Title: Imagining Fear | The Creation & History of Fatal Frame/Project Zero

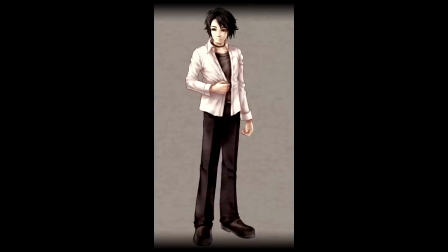(48:24)
Another detail was her necklace, a black choker, which would have two purposes.
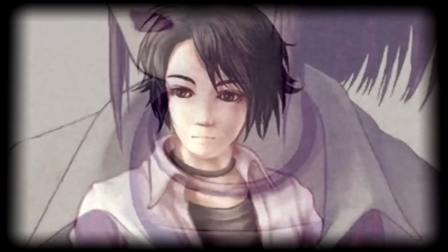(48:29)
Shibata wanted her to share an element of her design with her brother, a character who was already designed,
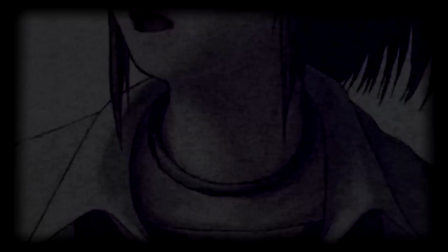(48:35)
and it foreshadowed a certain element of the game's plot, the Rope Curse.
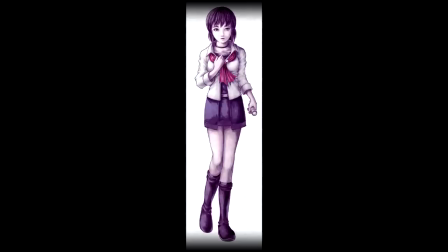(48:41)
The colour scheme would become white, black and red,
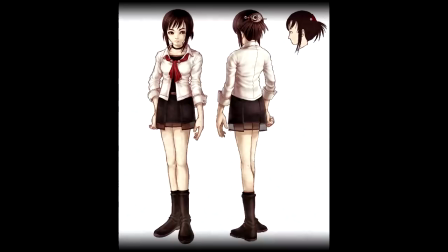(48:45)
with red acting as a highlight, hinting at the themes of blood and life in the game. In addition, these three colours are the colours of Shinto, giving them spiritual significance to a Japanese audience.
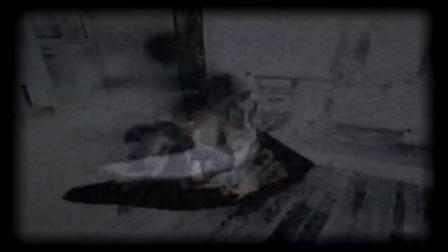(48:59)
early character designs were entirely dark black but it made the protagonist
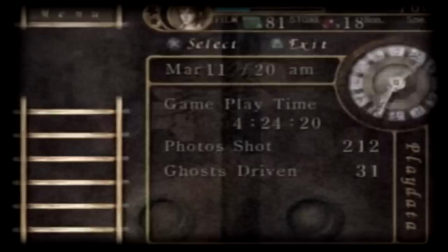(49:03)
too difficult to see so they went back to the drawing board one of the original designs was an intricate gothic outfit in a taisho Roman
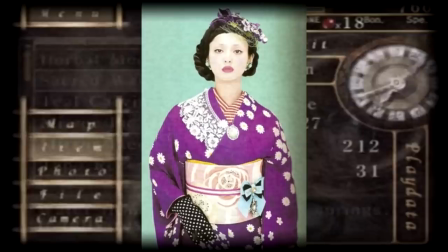(49:12)
style during a time when the game was set even further back in the past than it
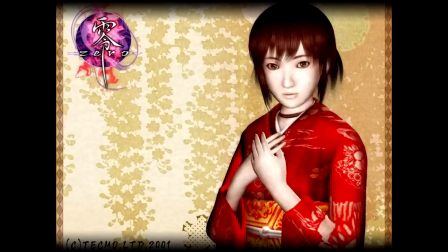(49:17)
would eventually be this version saw the protagonist dressed head to toe in indigo
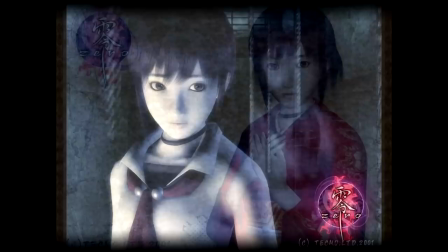(49:22)
velvet with a long skirt lined with lace and cords and inner layers of red.
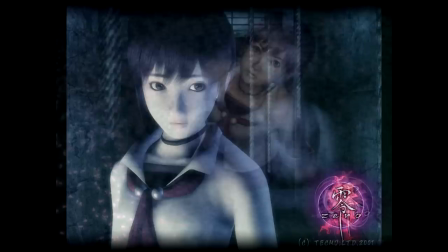(49:28)
A second more modern option was designed and it was this design that was tweaked to eventually become the look of Miku.
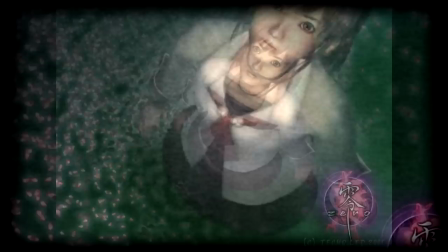(49:36)
Her name comes from her color, the red highlight that appears in her design.
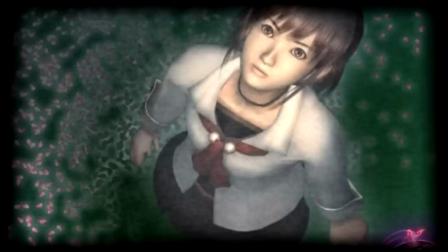(49:41)
While he didn't know what she looked like, Shibata had decided her name early on.
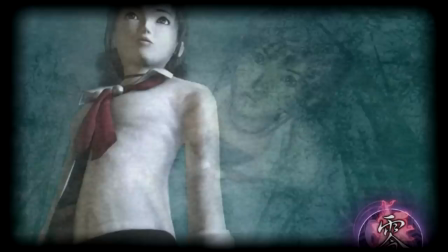(49:46)
However, the word isn't traditionally used as a name in Japan.
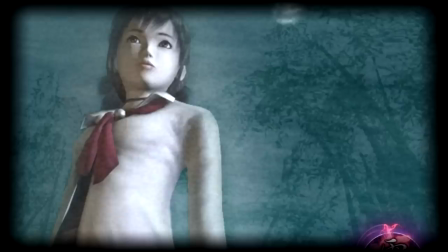(49:50)
It threw a lot of the team off, but once again, Shibata stuck to his guns, and eventually the name Miku caught on.